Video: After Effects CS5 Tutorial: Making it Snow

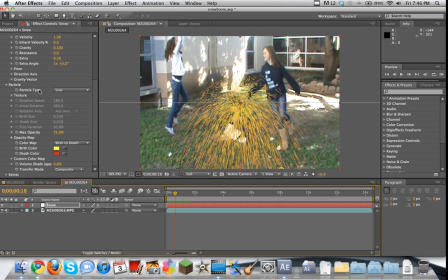4:07 As you see right now, the particle type is a line, and you know,
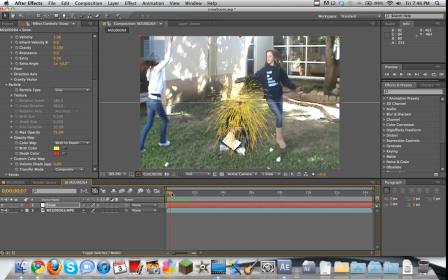4:11 it looks pretty cool for maybe like a spark effect, or maybe if you were trying to create rain, but we're looking for snow.
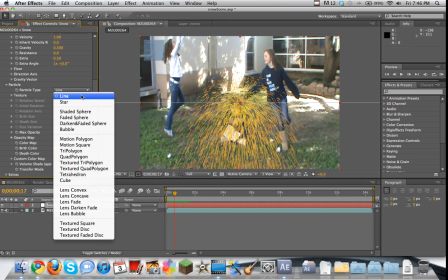4:16 We want something that looks like a snowflake. So go from line and just try to switch it to something and keep testing them out until it works. The thing that I found that works the best, and that's probably going to be your best bet, is the faded sphere.
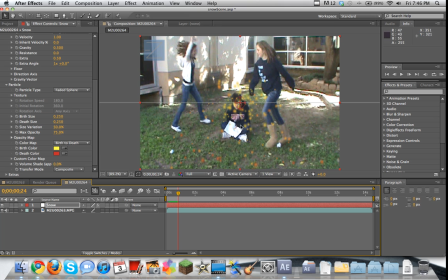4:29 Because after a little work, you can see that it's kind of like these blurred out circles.
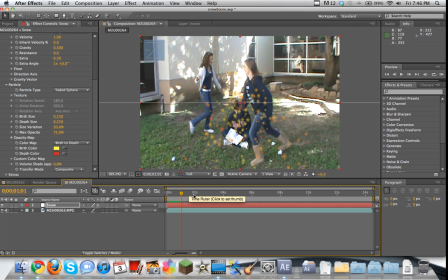4:35 So it looks like it's soft, like snow, and they're slightly opaque as well. So that's why I like them.
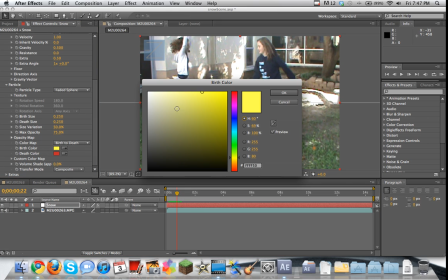4:43 We're going to go to the birth color and death color here and just turn them both to white, because snow is white.
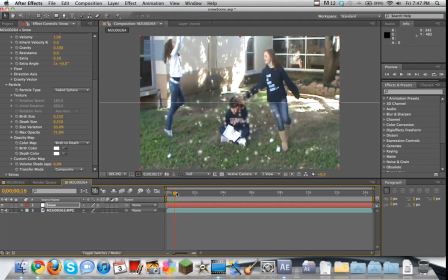4:51 So right now what we have is we have kind of like a little speck of snow being ejected out of this point. Now one thing we may want to do Physics is something that you'd probably want to, is something that you're usually messing around with a lot with this effect,
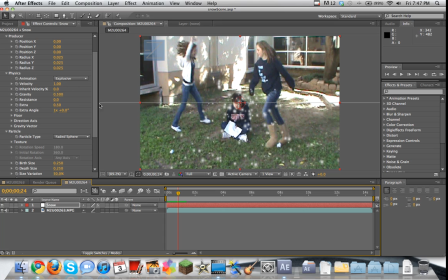5:07 because you can change, you can mess with the gravity and the velocity and all this other stuff to make it do cool different things. But in this specific example, because we want the gravity to be effective, because it's snow falling down,
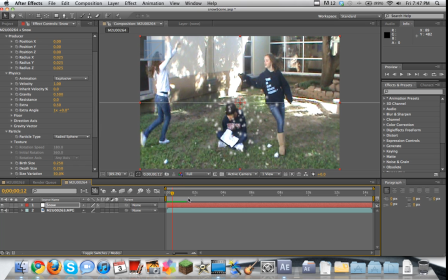5:18 and because we want it to be moving, the velocity is going to be the same, we really aren't going to mess with the physics that much.
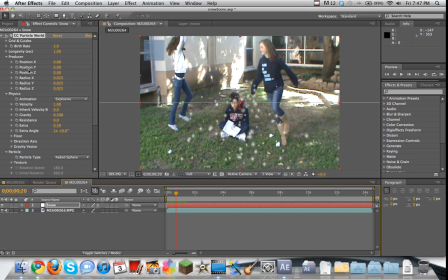5:24 I mean, we could to try to perfect some stuff, but it's really not necessary. Instead, we're going to go to the producer here, and you see where it has radius x, radius y, radius z. Go ahead and grab radius x and just stretch out on the x-axis a bit.
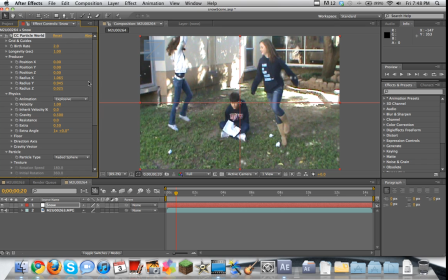5:38 Then take radius y and do the same. And then here's the cool part. Take the z-axis and do the same. So you see you're kind of pushing the back in z-space. So that just kind of makes it look kind of cool.
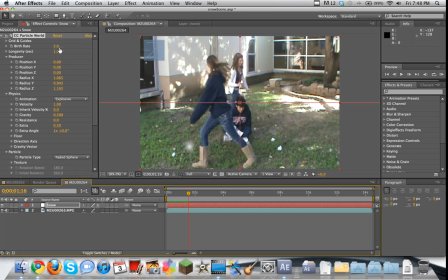5:49 And this is like sprinkling snow here, but we want a little more. So we're going to go to the birth rate and just turn it up, like way up. And then maybe turn up the longevity a bit as well. Maybe more birth rate. So we're getting a nice little effect of snow falling here. I want more birth rate, you know.
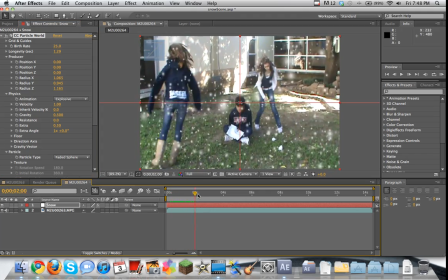6:07 I want to have a lot of snow falling. There we go. So now you see that just in a few simple steps, we've created a basic version of snow. You could obviously make this look a lot better, but it looks good enough. And the whole messing with the z-space actually makes it look like the snow is falling inside of the scene rather than on top of it, which is nice.
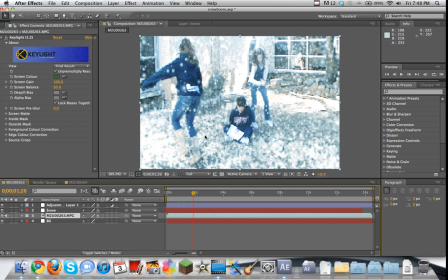6:27 The next thing we're going to do is we're going to try to be creating this snow on the ground effect.
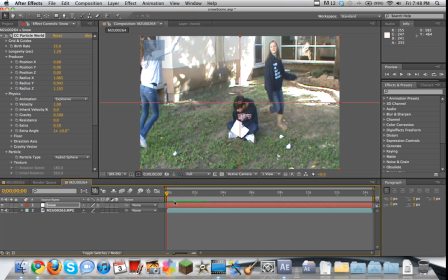6:31 Now, the thing about this illusion, oh, by the way, we might want to offset this a little bit, so that it starts with the snow falling.
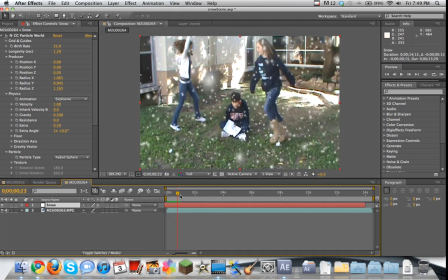6:39 It doesn't just randomly come out of nowhere. In order to do this, you may see some people tell you that, you know, there's a bunch of complicated techniques you can do with the alpha mat and all this stuff to try to get to put some white snow-textured material on top of the ground.
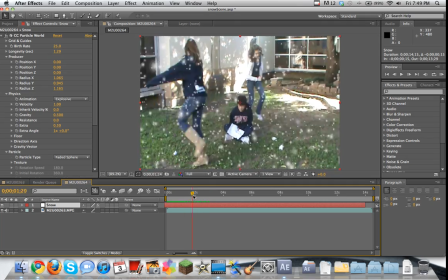6:55 But really, there's a very simple way that maybe isn't the most
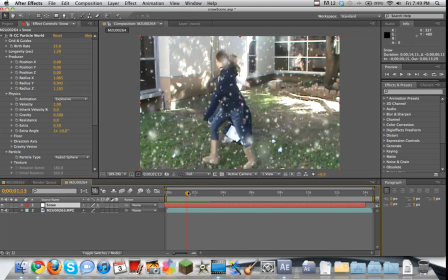7:00 effective way, but it certainly does work for this example, and it'll probably work for most basic examples as well. So first thing we're going to do is we're going to go to our effects and presets and type in keylight.
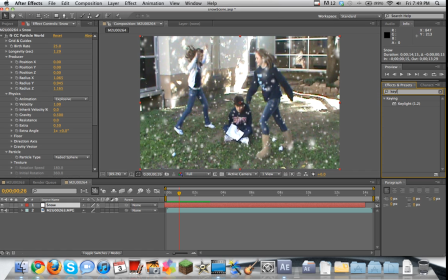7:15 Keylight 1.2. This is a keying effect where it'll, like, if you don't know what that is, like, you know, green screen effects, things they use in movies. This is basically the same thing where you choose a color and eliminate it. So go ahead and grab it and bring it out, not on top of our snow.
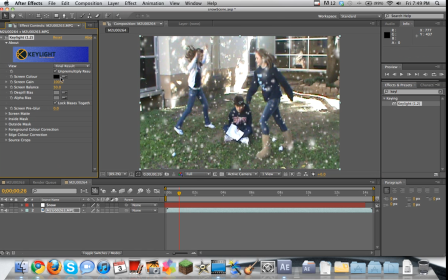7:30 Make sure you put it on top of your clip. And then when it asks you to select the screen color, take the selection tool and just find a little piece of grass that is common and click the grass.
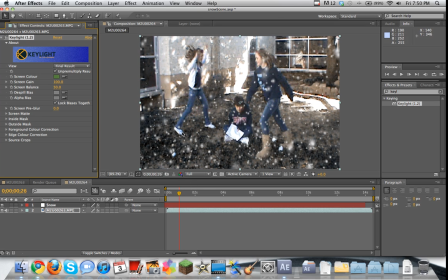7:42 Now you're probably thinking, whoa, what just happened? Well, basically what Keylight did is it took all the different shades of green and a certain ratio of shades therein and eliminated it. So basically it took them out of the comp. If we turn on the opacity here, you'll see that they're no longer there.
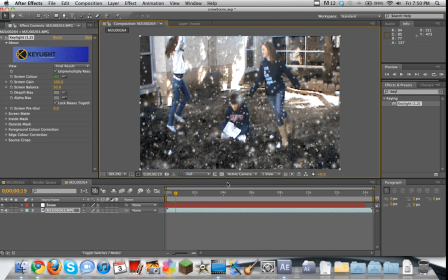8:01 It has made them opaque, which should reveal the layer below it. Now, the reason we're getting all this blackness here is because there is no layer below it.
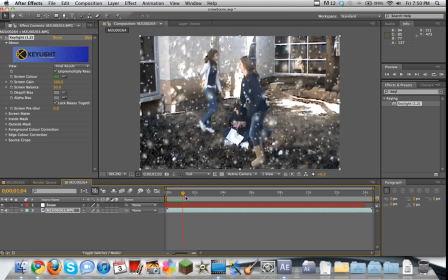8:09 We never made a background layer. So that's why it's all black, because the default is black.